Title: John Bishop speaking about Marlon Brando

And what I like about this film is Marlon Brando as Teddy starts off, if you like, as a hard man and then realises his own conscience. And it hit me in so many ways because there's a scene right near the beginning, the work is being handed out. Everyone's getting a chit to say that they'll go to work and some of them are bribing the foreman to do it. And when I saw that scene, it meant something to me. And when I saw the faces of the Longshoremen, they reminded me of my dad's friends.
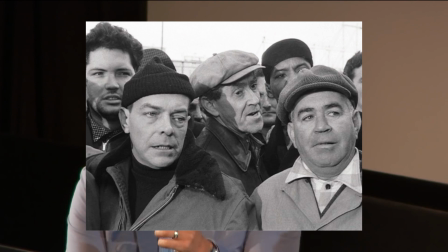33s
I couldn't point to them and say, he looks like Ronnie, he looks like Freddie. They've got that worn face of the work, a man who knows he'll never get further than where he is. And the cinematography, I think, was also Oscar-winning. Oh, brilliant. I mean, there's times in it where if it was shot, now you would reduce some of the music because it's so powerful, but there's a brilliant scene, and I won't spoil it for anyone, where Marlon Brando, as Terry, is confessing something to his girlfriend.
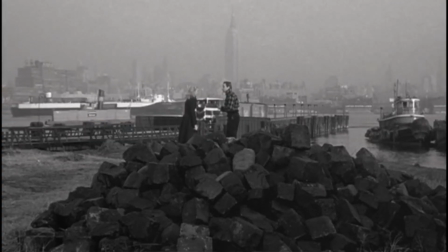67s
And it's a pivotal scene. You think this is where he's going to pour his heart out.
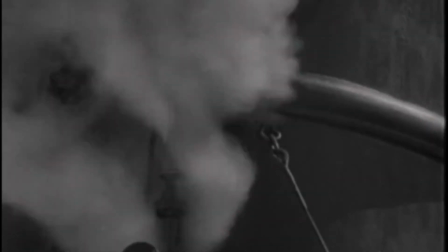72s
And what's brilliant is the foghorn comes on, or the horn just comes on of a passing ship,
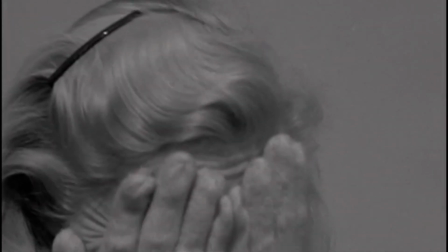79s
so you never hear what's said. and I love that because he was so in the wrong,
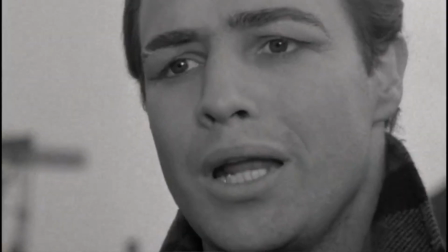87s
it didn't matter what he said, and I love the fact that the director has gone, the script's great, I can see that, but you know what,
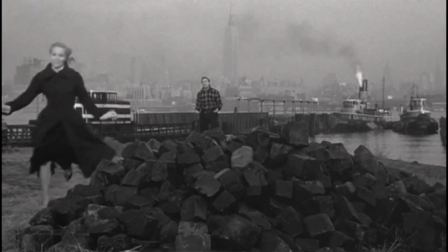95s
it won't matter if anyone hears it because she doesn't hear it, she doesn't hear the words. I mean, the whole thing, the whole performance of Marlon Brando, he won the Oscar, he's somebody at the height of his powers and there's that scene that you're saying and there's also, you know,
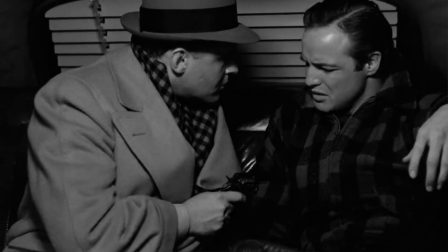115s
there's that brilliancy in the taxi you know, the scene with his brother Charlie which again is
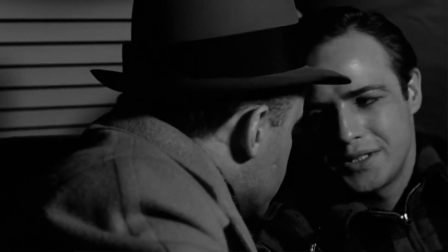123s
fantastic and there's a lot of subtlety in it you know,
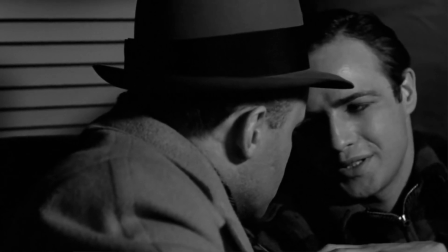126s
his brother draws a gun on him and he just moves it away and for me that scene was pivotal as well